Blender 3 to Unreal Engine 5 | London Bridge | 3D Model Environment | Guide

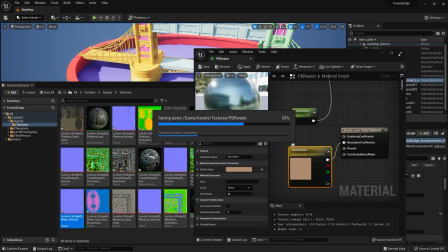(65:37)
I wanted to make use out of them, so I had to make a new
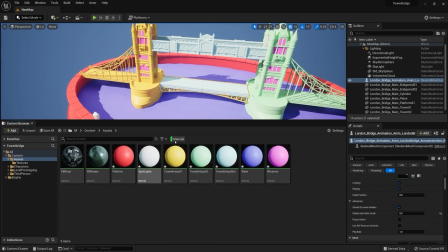(65:41)
single layer water material for this type of a scene from scratch.
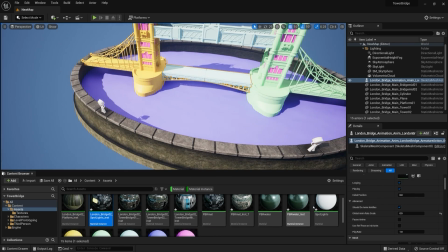(65:46)
And I just basically kind of overlap those materials with also additional like normal
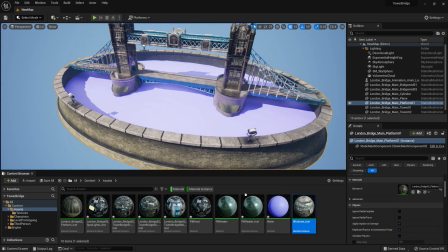(65:52)
panning motion that was giving us some nice type of a result out of this type of water.
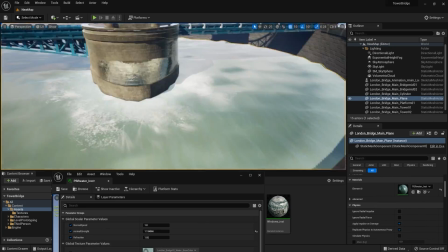(65:58)
So yeah, it was looking pretty nice in regards to that. I also had to just play around with the absorption values and whatnot to get a nicer type of a result.
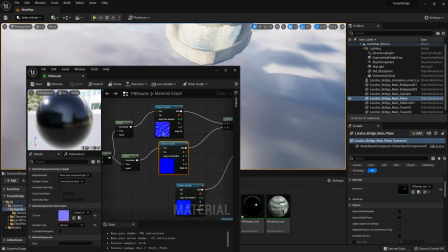(66:07)
And whilst creating that, I also want to say how important it is to just create yourselves a material instance.
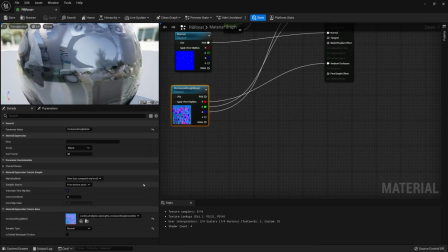(66:14)
That way you'll be able to adjust the parameters real time and get some really nice results out of your material, and just to see how it looks.
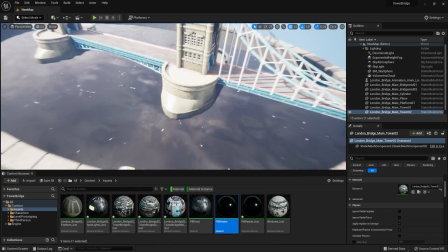(66:21)
I think I actually set up a bit of a too much of a bluish tint to start off, but I'm going to be changing that in a moment.
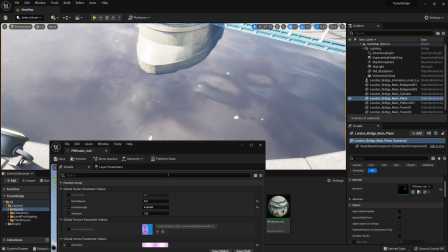(66:28)
But yeah, as for the normal values, in order to allow us to get better results out of them,
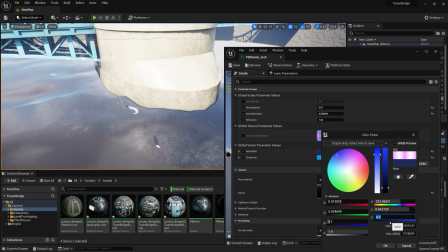(66:34)
we use lerp value with a vector free type of a node,
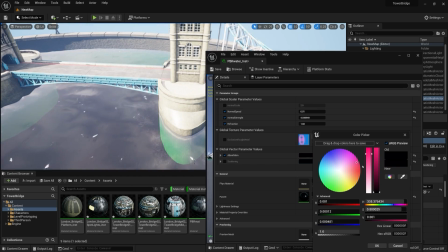(66:40)
and we set up that vector free to be just a blue tint,
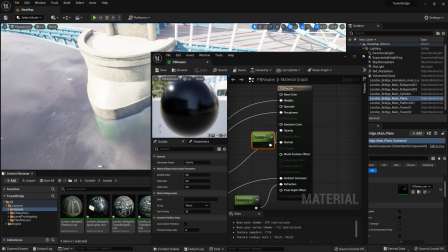(66:44)
just a completely blue tint type of a look, and we kind of overlay the normals with that blue.
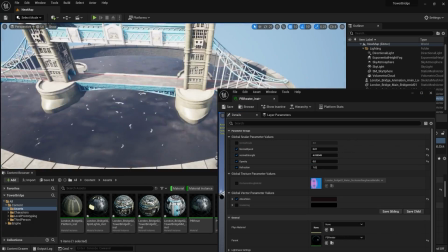(66:50)
And as for the alpha, we simply get ourselves a type of a float parameter that allows us to control it, and so we're able to get some real nice results out of that.
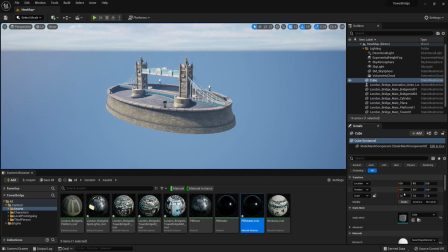(66:59)
And yeah, after that I just amplified the normals, I think, by quite a bit, which gave us some really nice motion for the waves.
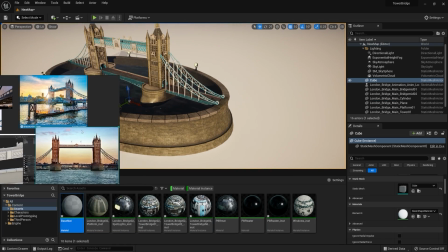(67:06)
And of course, by just setting up those parameters and playing around with them, we're able to get some really nice water results out of this entire material.
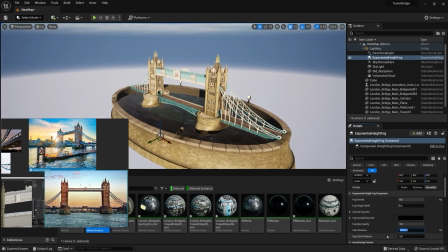(67:13)
And yeah, after I was happy with that, all we had to do is just set up a really nice base for the bottom of our scene,
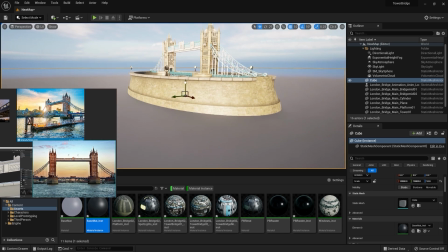(67:20)
just to get some nice kind of highlights out of this entire environment, and just to make sure that we are getting some nice transition in the background.
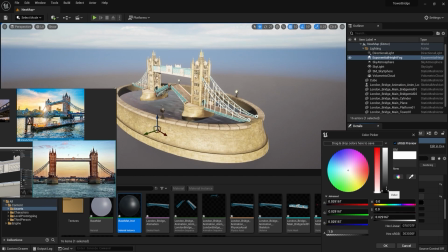(67:28)
And as for the background, we're also making use out of a height fog as well, and that just gives us some really nice results in regards to that.
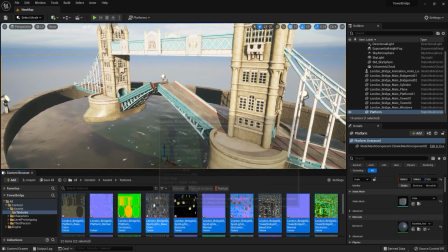(67:35)
And I think I'm just making use out of a default type of a cloud system for the background,
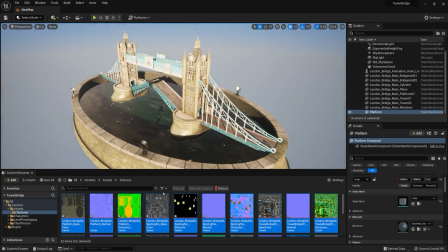(67:40)
as I found it to be quite nice already as is, so I didn't even touch it.
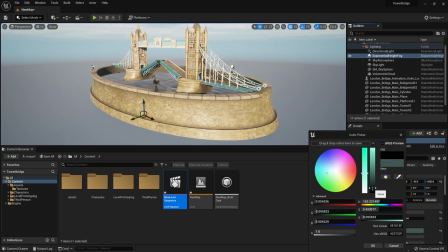(67:45)
But in case you're wondering on how to set them up, you can make use out of the material instance that it already has created,
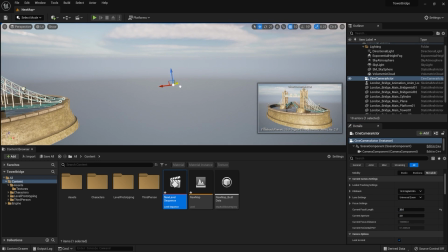(67:52)
and just make a copy out of it, put it in your content browser, and that way you're able to make any types of adjustments in regards to the noise and how they behave.
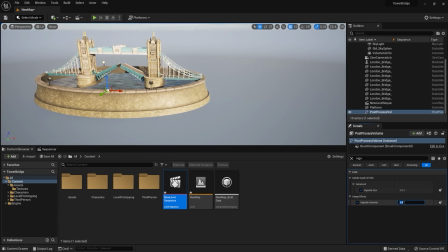(68:01)
Yeah, it's always quite nice.
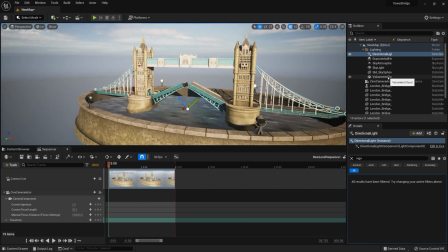(68:03)
So afterwards we had to set up a little bit more in regards to how the lighting is set up,
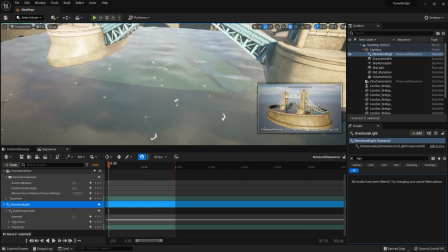(68:10)
and I actually wanted to make use out of a light cycle type of a look for the bridge,
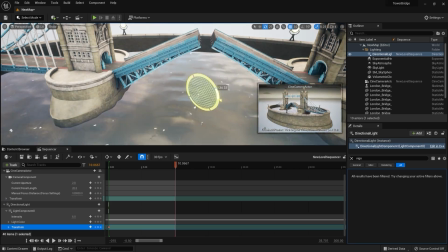(68:16)
so it would look more of a time lapse. Since the bridge itself is actually being raised quite slowly in real time,
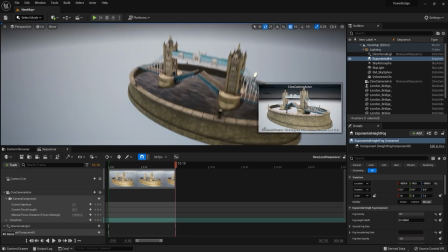(68:23)
and this type of animation is quite fast, I also wanted to make it look like the entire day is going fast.
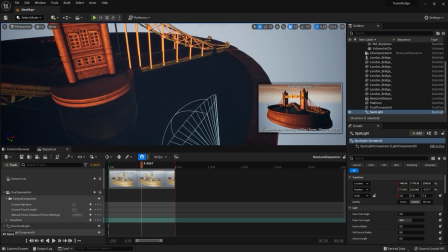(68:29)
And also this allowed me to make use out of the spotlights. I wanted to make sure that we're seeing day and night of this type of environment.
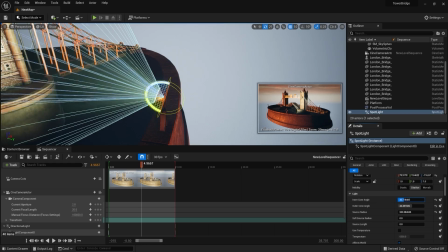(68:37)
And of course, when we're having a dawn type of a look, I just made sure to set up some lights, some really nice lights within the scene.
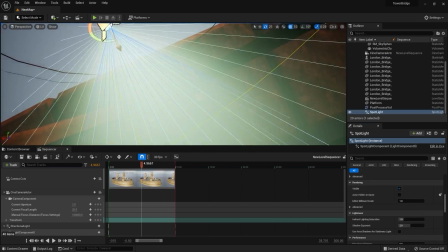(68:46)
And in order to get those spotlights, the shape of the entire type of a look from the lights, so height map.
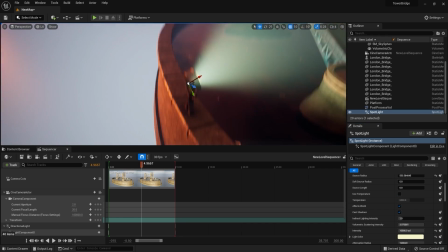(68:53)
So height map fog allows us to also enable the volumetric fog for the spotlights as well.
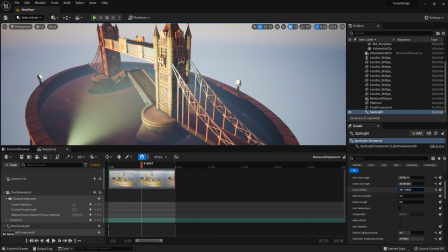(69:00)
And then afterwards, I think I changed up the scattering color of the volumetric fog from within the spotlights themselves,
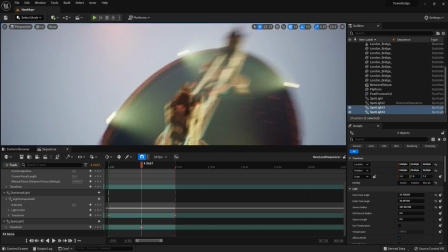(69:07)
the parameters that they have, in order to kind of control how much of a shape we're seeing through the fog for those lights.
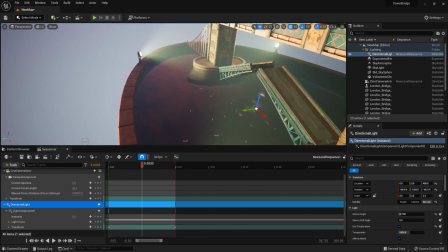(69:15)
And by just playing around, we're getting some real nice results.
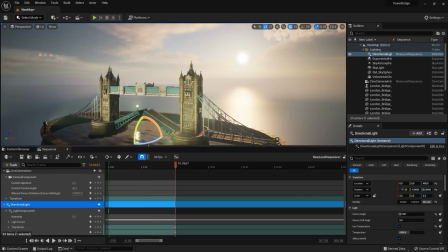(69:18)
We can't overdo it in regards to the intensity of the fog, because when the sun goes to the other side,
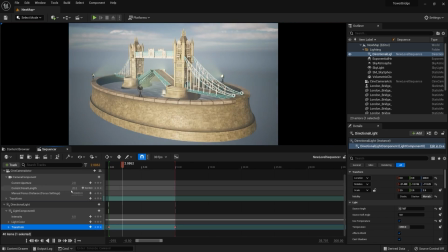(69:24)
it looks a little bit too much in regards to the overall kind of visuals that we're getting out of it.
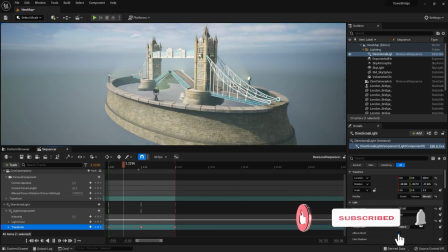(69:29)
The fog just kind of gives us some nasty silhouettes if we overdo them basically.
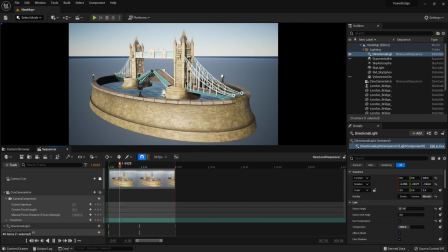(69:34)
So yeah, we gotta make sure we tweak out the values and get the right type of result for both the daylight scene and the night light scene as well.